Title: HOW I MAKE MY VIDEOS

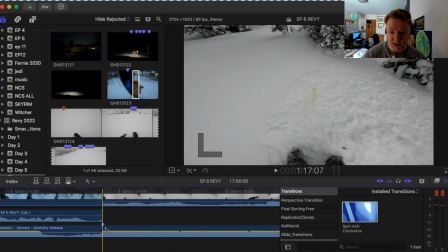495s
So what I'm gonna do now is I'm just gonna press play, and I'm gonna listen to the song for a little while to find the next drum beat.
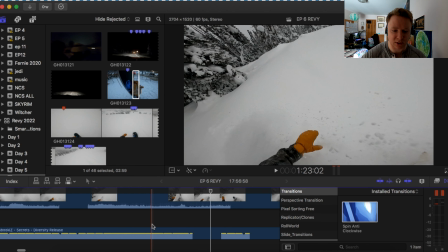507s
You hear that? Just right there? That's a beat that we wanna look for. So I think it's here.
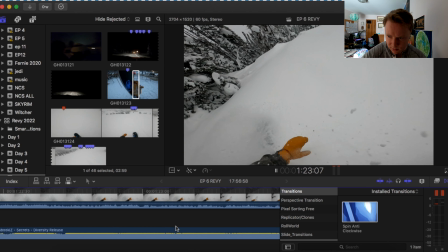515s
Let's play it. No, it's over here.
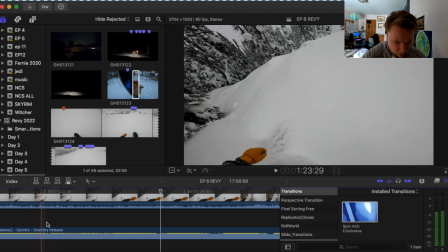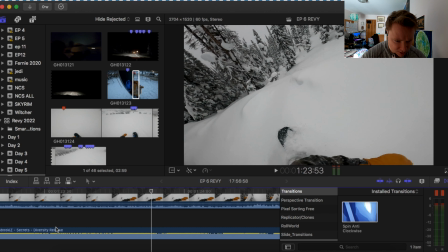526s
Yeah, it's right there.
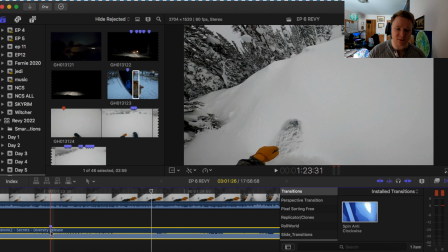528s
Basically, an easy way to find it is to play back a couple times, zoom in, really look at the waveform, and you can kind of see it right there. That's that initial kick from the drum. That's a good way of cropping video.
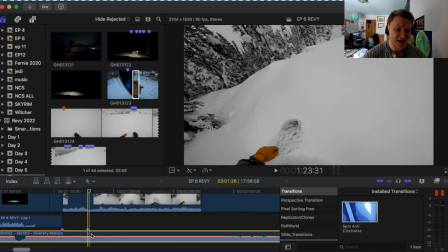540s
So basically, once you have that, all you want to do is you want to start dragging and dropping videos,
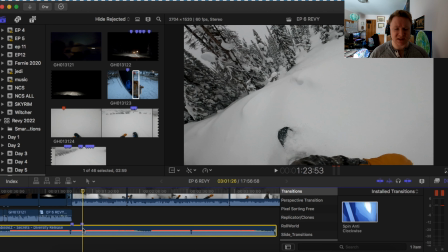548s
and basically you do kind of find the beats of the song throughout the rest of that song, and then just basically start making video clips fit into that. So I'm gonna go ahead and do that, and I'll get back to you in a sec.
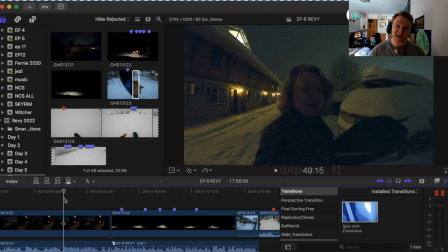563s
Another thing I went ahead and did was I added a voiceover.
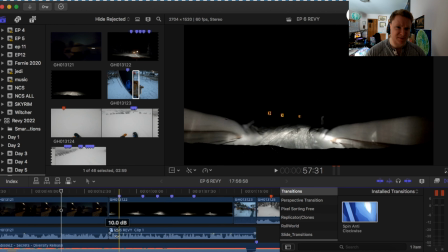568s
So that's what this is here. It's pretty easy to do that in Final Cut Pro. You just want to use your microphone, whatever you got. This is just a cheap like snowball. It's like 50 bucks. You can use GoPro audio, which is what I'm doing right now. But it's pretty straightforward.
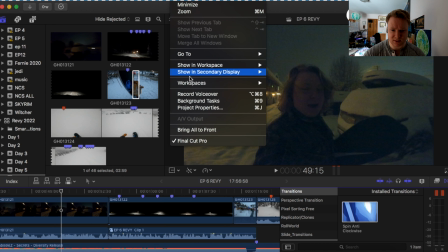584s
You can't see it on my screen, but you just go window and then record voiceover, and it pops up.
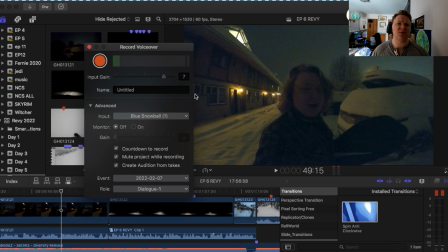591s
You just click record, and pretty straightforward. I like to do this to kind of intro the next section of the video. So if I didn't say vlog a particular shot, so I do have a bit of that, but I don't really have anything else. So also kind of the next cut, we're at the mountain and I'm already snowboarding.
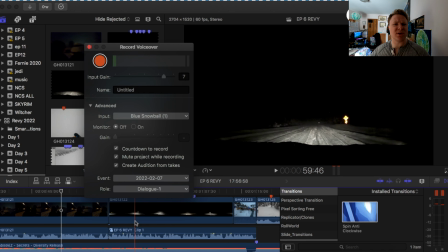608s
I like to do something like a bit of like a voiceover, just to like intro the next section, rather than a bit of a kind of a random jump. I just find it flows a little bit better and just makes the video a lot more professional.
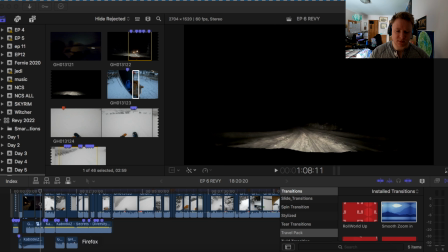620s
Okay, so I just finished editing this first section of the video. So I like to kind of think of my videos as multiple sections. So the first section here is kind of the intro and the first little bit of riding. So I've got a song for the first little bit of riding.
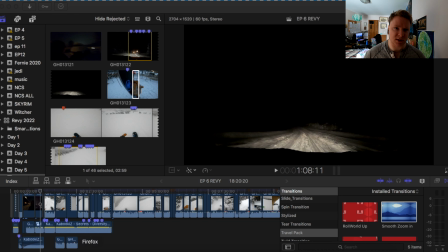637s
I've obviously got the intro where I have a voiceover. But now that that section's done, I'm now gonna kind of switch things up just a little bit. Obviously it's still a snowboard video, still gonna be snowboarding, but I'm gonna kind of switch that to like a major event of the day, for example. So in this situation,
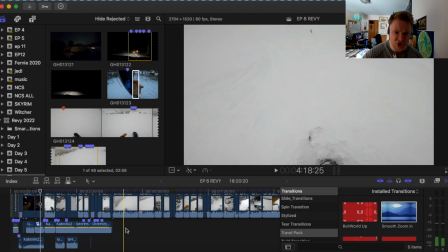655s
the major event is I'm gonna be riding this kind of this chute where I can't see freaking anything and I'm riding entirely by feel.
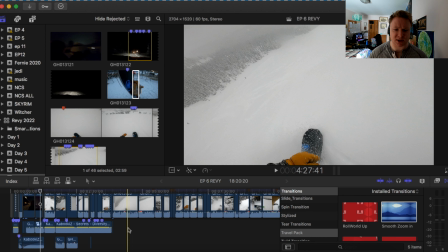664s
That's kind of a lot different than a lot of the other sections in the video where I'm kind of just mostly through the trees.
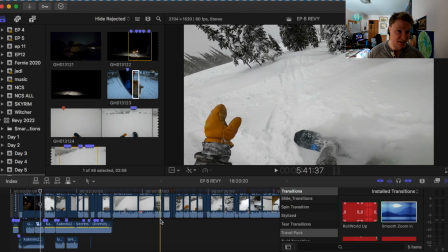670s
And honestly, you can kind of blur those together, and if you're not really paying attention, you'll never know those are separate runs. So the reason why I'm doing this is because the song has ended.
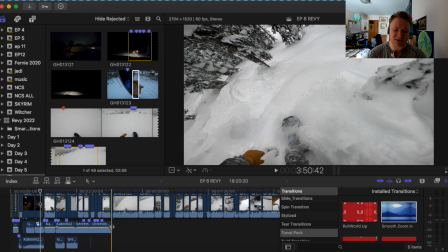679s
So this particular song is only about 2 minutes long and it's ended, and I don't really want to just keep repeating the same song over and over again. Like, if it's not a song you really enjoy, now I enjoy the song, but my viewers might not.
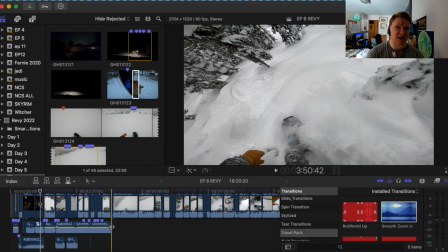693s
If it's not a song you really enjoy, you're not gonna want to listen to it like 5 times in a row. So I'm switching it up. I'm gonna start like kind of a bit of a break, bit of a mood change, and that way when we go into the next part, it kind of holds people's interest a little bit more.
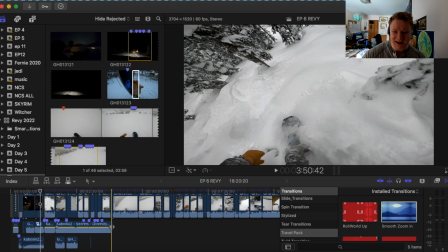707s
At least I hope. I don't freaking know. I'm not an expert at this. But this is just my strategy of approaching this.
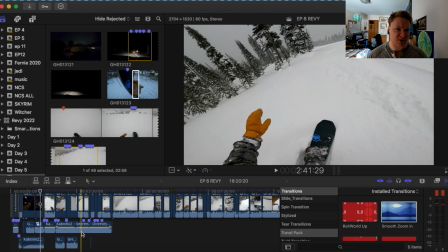714s
So obviously I have this section, which I'm just gonna play back for you so you can see what I was talking about for matching the transitions with the beat.
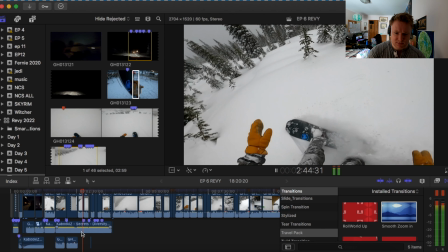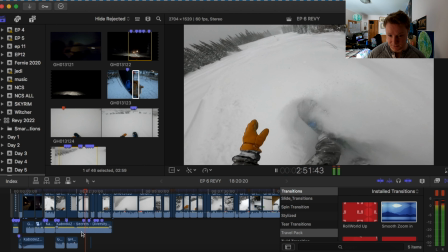729s
So notice how I transition there, right when the music dropped, and it's gonna happen again.
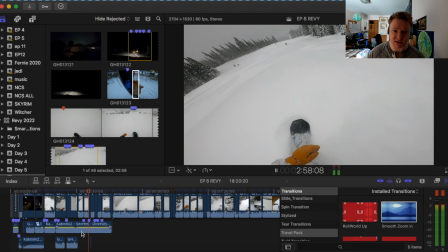737s
So you're gonna hear it, and then it's gonna transition. There you go.